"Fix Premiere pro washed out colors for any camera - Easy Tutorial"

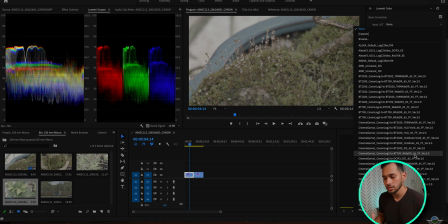(3:50)
This number right here at the end is the number of iterations that the LUT has built in, and that's really good because it means that the color information, the shadow and highlight information,
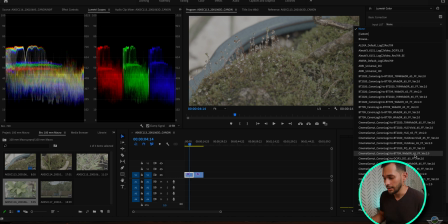(4:07)
it's gonna be more accurate than if this number at the end of the LUT would be lower. Because when you open the package that contains all the LUTs, you're gonna have like 65,
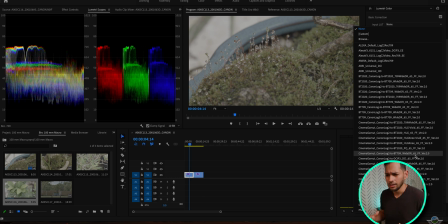(4:22)
1 for 30, and 1 for 15, and there's a lot of confusion about those. I just deleted the ones lower than 65, since I see that 65 produces the more accurate results. In summary, when you download this from Canon,
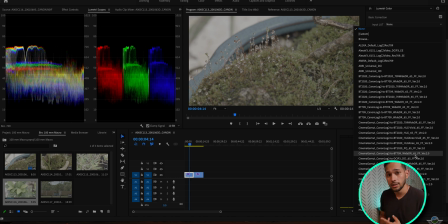(4:38)
just erase the 1D LUTs and the ones that say values lower than 65, okay? So, with one click, and look at those colors.
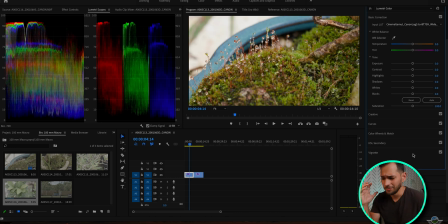(4:49)
They already look very saturated, very contrasty, real nice. These colors, these LUTs provide a really nice base for our color grading.
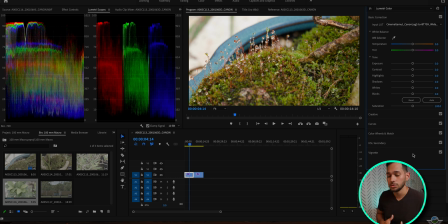(5:03)
So there might be some tweaks that you can do to them in order for them to look as good as possible. I always look into my histograms right here. I have the parade waveform, which separates into red,
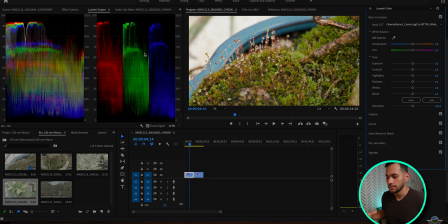(5:19)
green, and blue, and that gives me a sense of white balance. It lets me see more accurately if my white balance is good. And as we can see here, the white balance almost perfect. A little high on the red side, a little warm, but that's how I like it.
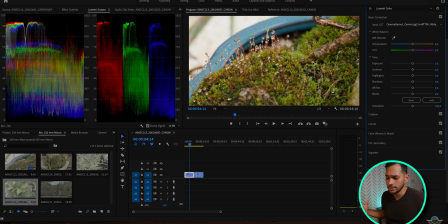(5:39)
Oftentimes, white balance, I see it as a preference, bias, sort of aspect when color grading. I'm gonna, as always, go into curves, and I'm gonna adjust a little bit the curve, create a little bit of an S-curve,
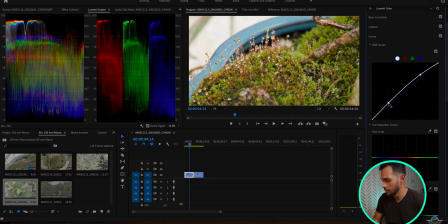(5:59)
so we get a little bit more out of that image, a little bit more contrast. Okay, and I always lift off the shadows because I don't want the footage looking all crunched up. I want
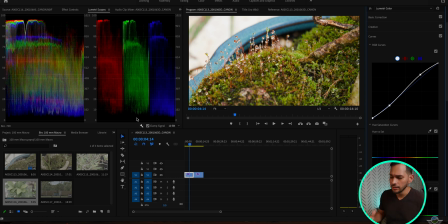(6:17)
to give a cinematic vibe, and I think that by lifting up that low end on that curve, it really brings up that darkness and makes the transition between darkness to highlights a lot smoother.
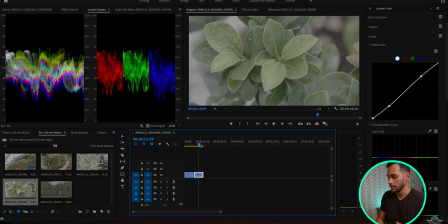(6:36)
So I'm happy with this one. Let's move on to the next one. To the next one, the same thing. We're gonna go to input on the basic correction panel. We're gonna go down, find cinema gamut C-Log 2 to
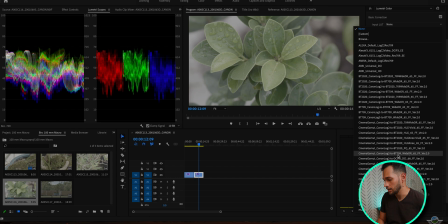(6:54)
BT-709 white dynamic range, YDR. You're gonna click it, boom.
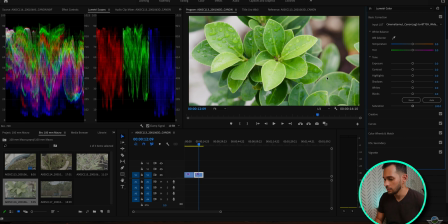(6:58)
Those colors bring the image to life, huh? So this image, as I see here on my Instagram, I see that I can bring a little bit more saturation into it.
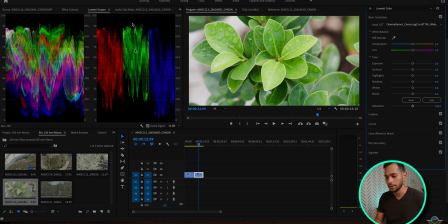(7:11)
The histogram, yes, it is stretched fairly, but I think that we can make it a little bit more colorful. Let's bring those greens up by adding a little bit more saturation.
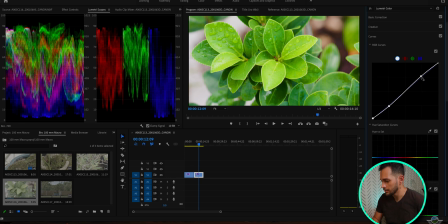(7:28)
Let's go into the curve. Really nice S curve, like the other one. It's already there. And let's adjust for whites. Let's make them 95. I always like the highlights.
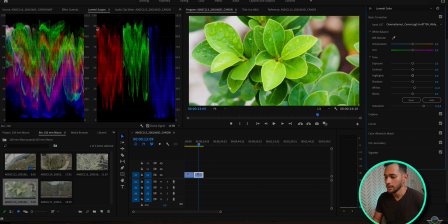(7:45)
My highlights at 90 here. If you look at the histogram, 90, around 90, 95, the highest values here.